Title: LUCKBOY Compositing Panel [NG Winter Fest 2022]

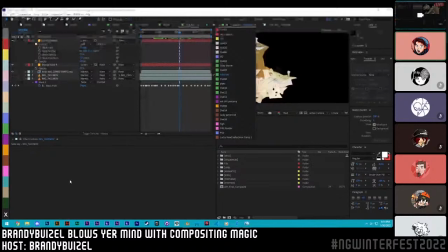[49:45]
And now you have 3 goals that are manageable to start learning. And that's where Google comes in. You just start typing in those specific 3 goals and do them in the right order, and you'll have learned how to do it once. And then you can do that with any task. Goals are important.
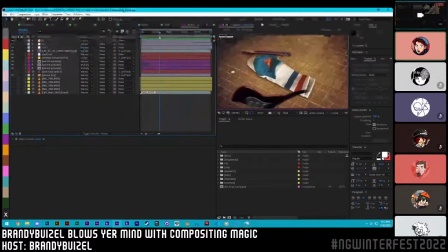[50:04]
Oh, I like this composition a lot too. This is a very special shot where Lucky falls over and breaks a guitar. It's got a few different elements in it, and it was actually really simple to do overall.
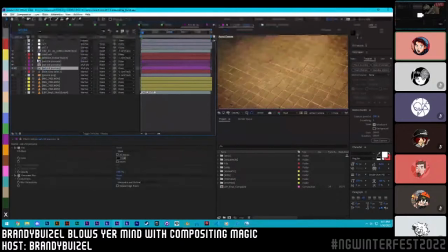[50:18]
So the first thing that happened is we needed Lucky to eat shit. And that's why we eat shit composition.
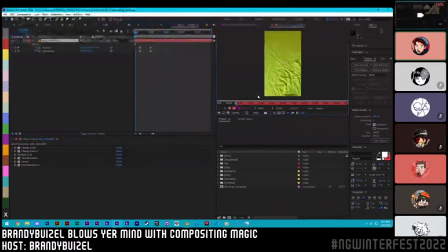[50:26]
It's just this footage of Lucky falling over. We filmed him on just a green screen mat.
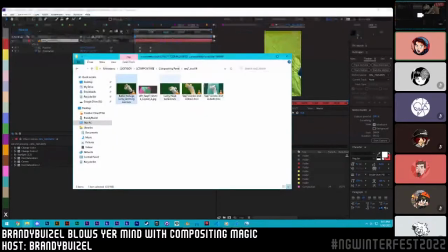[50:32]
We laid it out on the ground, and we just filmed a bunch of times of Lucky flopping over, which was step one.
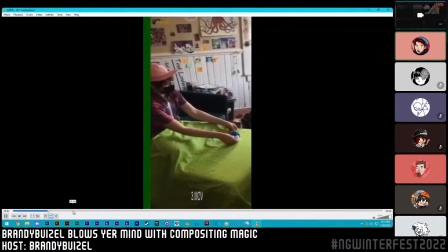[50:41]
It was literally just this over and over again. I would curl him up, pick him up, and then we just drop him and see what it looked like on the phone.
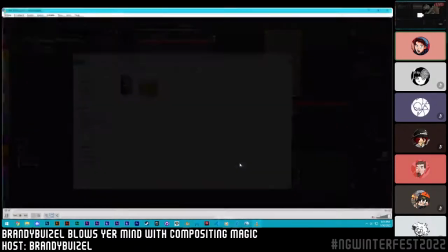[50:49]
Just phone footage. And then in the end, we picked out the 4 best takes that we had. And we actually did this as a poll on Twitter where we posted it and we said, all right, tell us which shot to use.
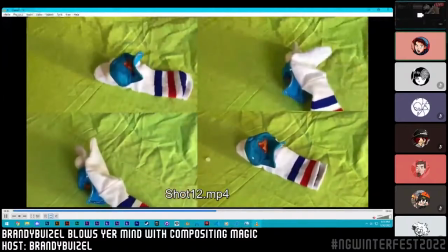[50:58]
And this will go in the film. And the one that was picked was this one. There's a tiny glue piece under his hat so we don't have this needle prick the puppeteer. And it's used to block the needle. And it fell out and it kind of looked like a tooth. So we're like, oh, this is the shot for us.
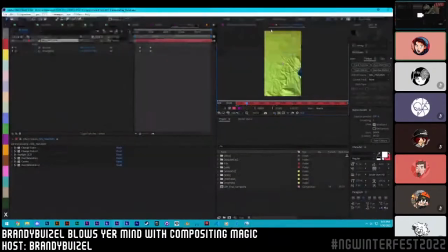[51:12]
So we took that shot and I keyed out the green screen, which was fairly simple.
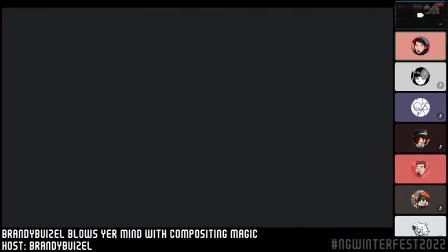[51:19]
It's not very hard at all. The first thing I do is I try to key it. And then there's a little bit of sloppiness over here.
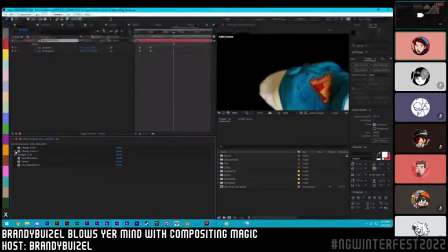[51:26]
And then I'll go back and I'll change that color to be the part that's sloppy.
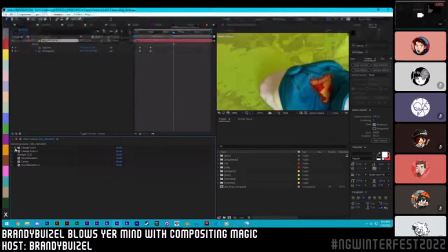[51:32]
I'll change the color to match the rest of the green screen. And now it just keys a little bit nicer.
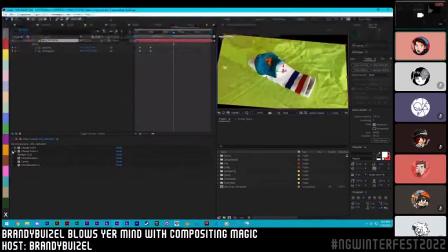[51:39]
I find a lot of people don't do this step when green screening things. It's nice to like accept the faults of your green screen.
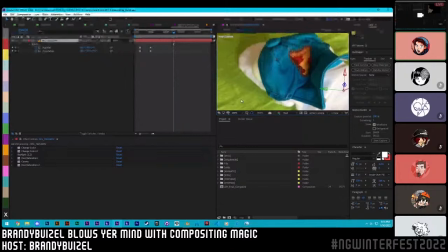[51:46]
Like this is too dark for it to understand it's the same color as this over here. The values are just way too different. And so I just fake it and make the computer think that they're the same value. And then I green screen it.
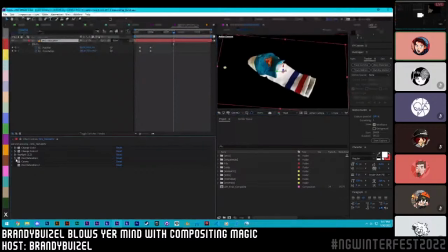[51:58]
I do a little bit of color correction. It's looking a little bit yellow, so I want to blue it up. I also want to fix this stripe. I have this very specific color in mind for Lucky Stripe, and I try to keep it consistent throughout. Add a little bit of color correction here, and I'm like, all right, it's ready for the next shot.
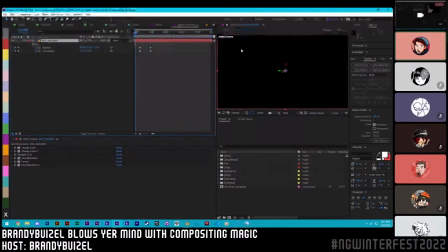[52:14]
But because Dom was holding the camera that we recorded this Lucky with his hands, it wobbles and shakes. And I was like, okay, well, this is going to be really hard to track onto a scene. So instead of tracking Lucky to the scene that he's going to be in,
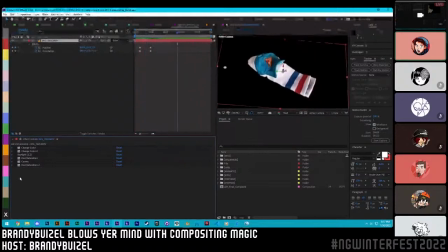[52:31]
I decided to take out the green screen and I track specific points and wrinkles.
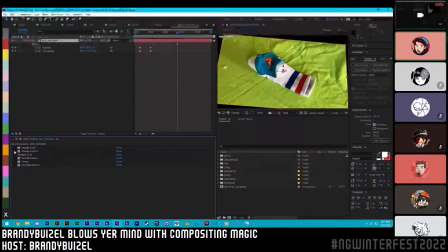[52:36]
I just track the little wrinkles all over the shot. And then I feed that information into a flat image that I rendered out of Blender.
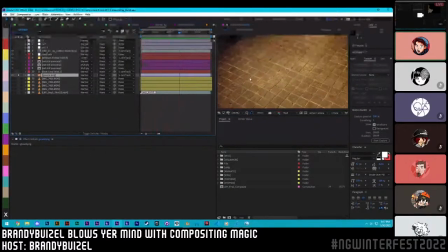[52:44]
And so now this flat image is moving in 3D space the same way that Lucky is. And so when they move together, it just lines up. Then we add this 3D asset of a guitar. I recolored it a little bit. And I added this spotlight onto Lucky here to imitate the light that's above in the scene.
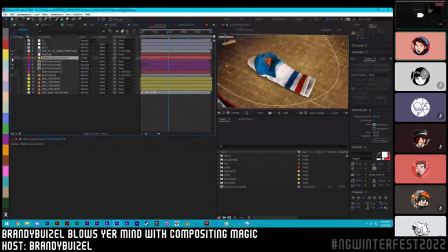[53:03]
That didn't get rendered out because Lucky wasn't there in 3D space. He doesn't exist as an object there, so I have to add that light in post and pretend he was. It's actually a very simple shot to do. And once I figured out how I wanted to do it, it only took me about 7 minutes, and I was already at the final product.
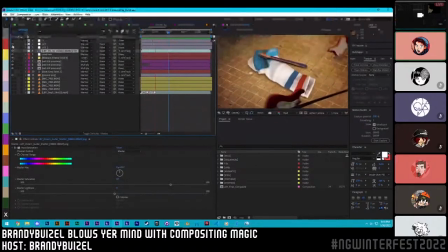[53:25]
And then the next step, I always add extra little color and make sure the scene is telling the story I want. I have this nice little purple vignette to really show that the spotlight is only getting so much. Street lights aren't that powerful.
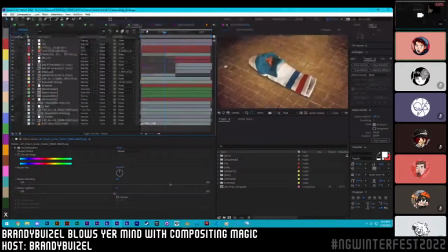[53:42]
Oh, this is another good shot.
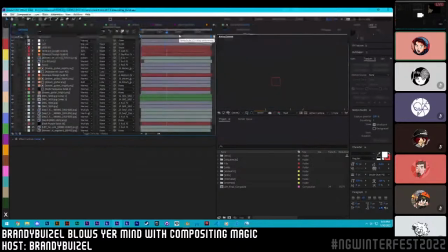[53:45]
Something very special about these 2 shots of Denver is he has these really cool hands.
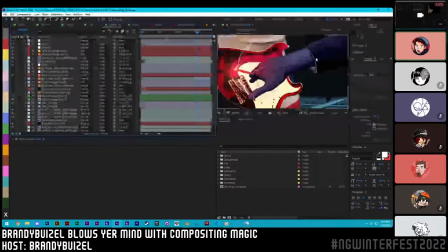[53:52]
And they're actually photo bashed hands. These are Dom's hands doing the performance, and then I had him scribble over those hands. And you might be thinking, holy shit, are you telling me he seriously just like drew over these hands the whole way?
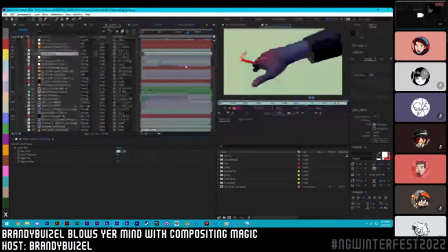[54:08]
Like every frame of it? Well, no, he didn't draw every single frame. In fact, for this entire animation, Dom only drew 3 hands.
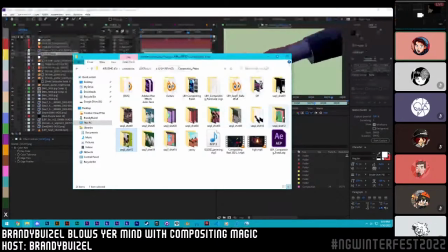[54:18]
And that's because we're using another piece of software as a tool.
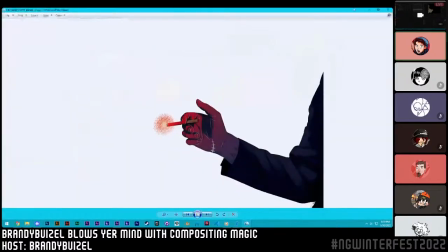[54:23]
Dom stylized 3 hands, or 3 drawings from this entire sequence here.
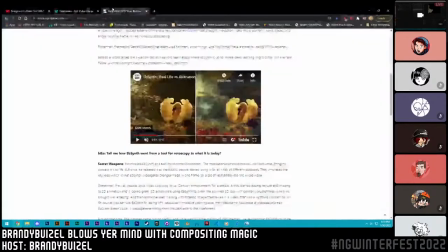[54:29]
And then we ran it through a program called EBSynth, which is this amazing tool that I highly recommend,
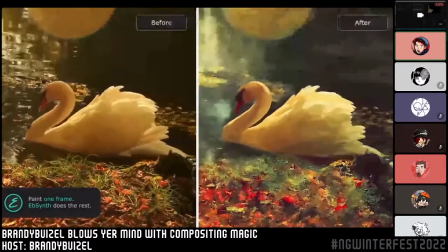[54:36]
where you insert this reference drawing and it tries to map your reference to the animation or the video that it's coming from.
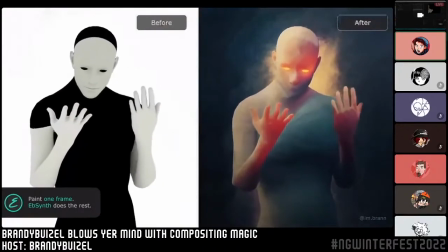[54:44]
It's super good at what it does, and it's not even AI based, so you don't need a good GPU.
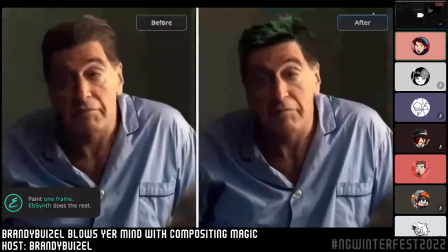[54:49]
You could download this right now and do it. You could add color to somebody's hair. You can remove wrinkles on somebody's head.
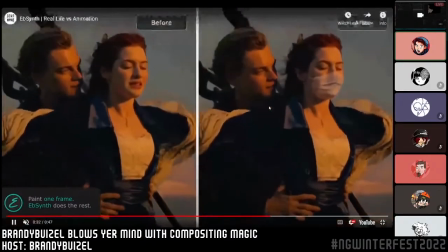[54:55]
It's really good at adding details onto something that exists, but it's not good at adding details where there isn't something.
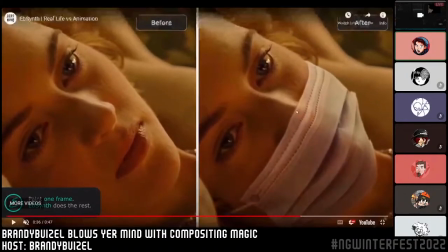[55:01]
Like, for example, if her head was tilted this way and her nose was poking out, it wouldn't be able to map the mask onto her properly because there's a gap between where her nose is and the mouth, like a protrusion. It can only map things onto pieces that actually exist.
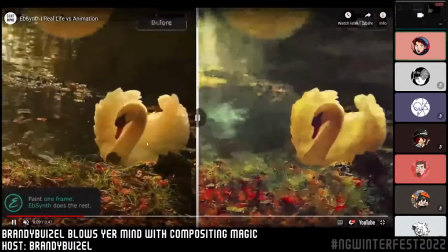[55:19]
So, like, for example,
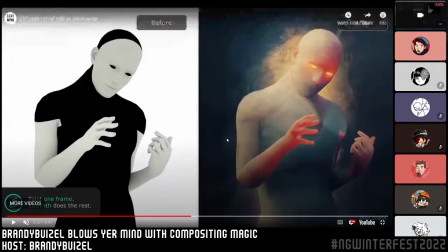[55:26]
this here. This is absolutely beautiful and fantastic. It's a great use of EB Synth. But what it's good at doing is adding details specifically onto the person. It couldn't like add a baseball mitt or a glove onto this hand unless it was exactly wrapped to the exact
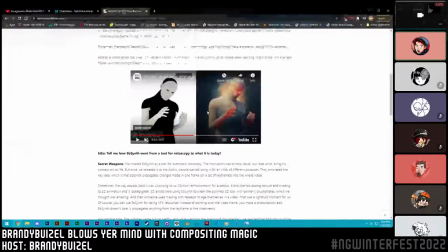[55:46]
hand's space on the screen. It's a little bit hard for me to explain, but I'm just going to assume that you guys get what I'm saying.
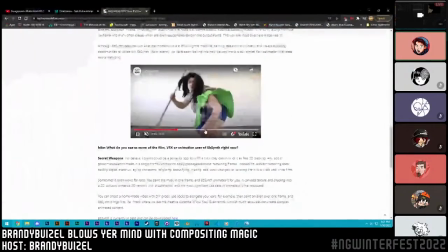[55:55]
It's a really powerful tool. And so I just had Dom draw a couple frames of it.
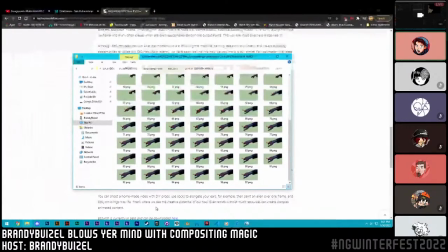[56:00]
We ran it through EB Synth, and we got this beautiful animation in just like 10 minutes.
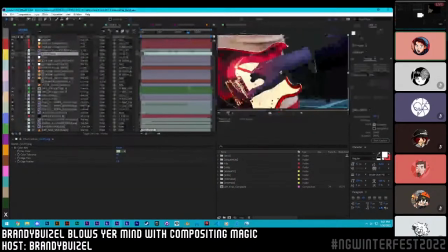[56:05]
And now the hard part was just getting the rest of the shot to look good.
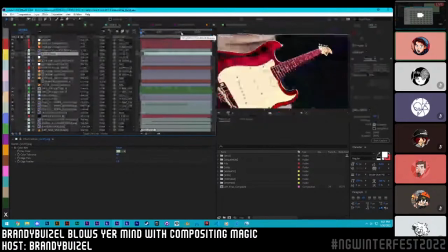Oh. How did you determine what kind of Lucky to use? Puppet, 2D, 3D, etc.
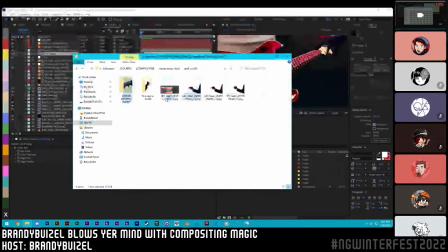[56:29]
That was very early on. I keep referencing stuff like this. And so early on in the storyboard phase, while we were still in pre-production,
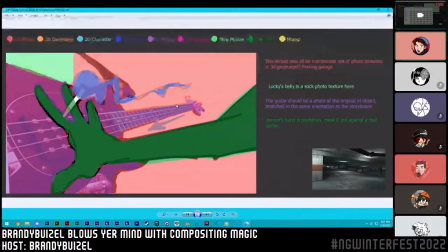[56:37]
I took every single layout and storyboard for the entire animation. And I sat down with myself, my co-producer Amanda, Dom, and our 2D lead, and we just went in and highlighted each aspect of every single image in the entire movie
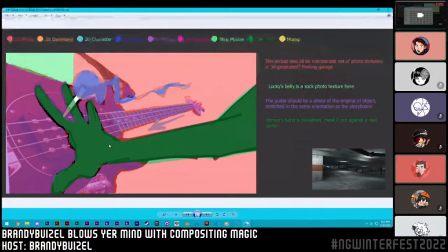[56:55]
to figure out what medium it was going to use, and we described what it was and why. It was usually to sell the joke or just what wouldn't be physically possible.
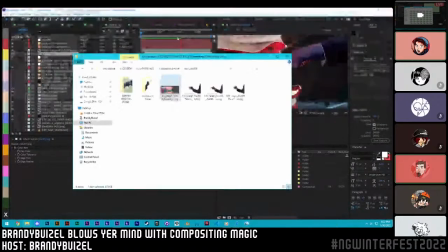[57:06]
Like, for example, it's really funny that an actual Lucky just eats shit.
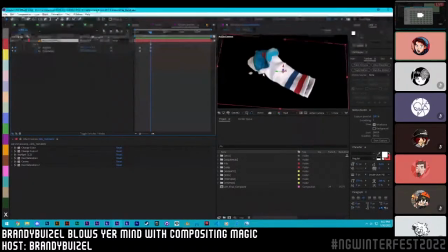[57:11]
Like, we just throw him on the floor. That shit's funny. So we do that specifically.
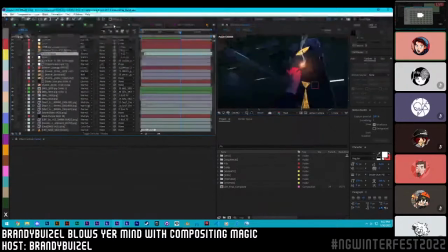[57:16]
But then we'll have other shots where it's not super possible, like the pipes here.
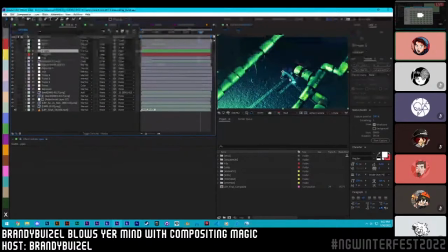[57:23]
It's really hard for us to shoot this high angle on a Lucky puppet and have somebody masked out and green screen them away. So we use the mocap Lucky. So this one's dictated out of necessity instead of trying to sell the joke.
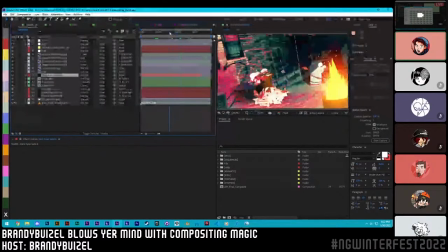[57:35]
We also have shots like this one where we feel like 2D Lucky can express a certain level of personality and shock that a stop motion puppet or a filmed puppet just couldn't.
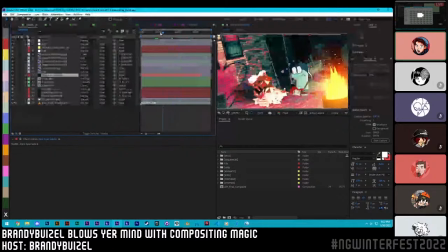[57:47]
You know, sock puppets only have so much range of emotions, and having this 2D one, we can really sense how scared Lucky is while moving through the scene. So that's one of the ways that we chose.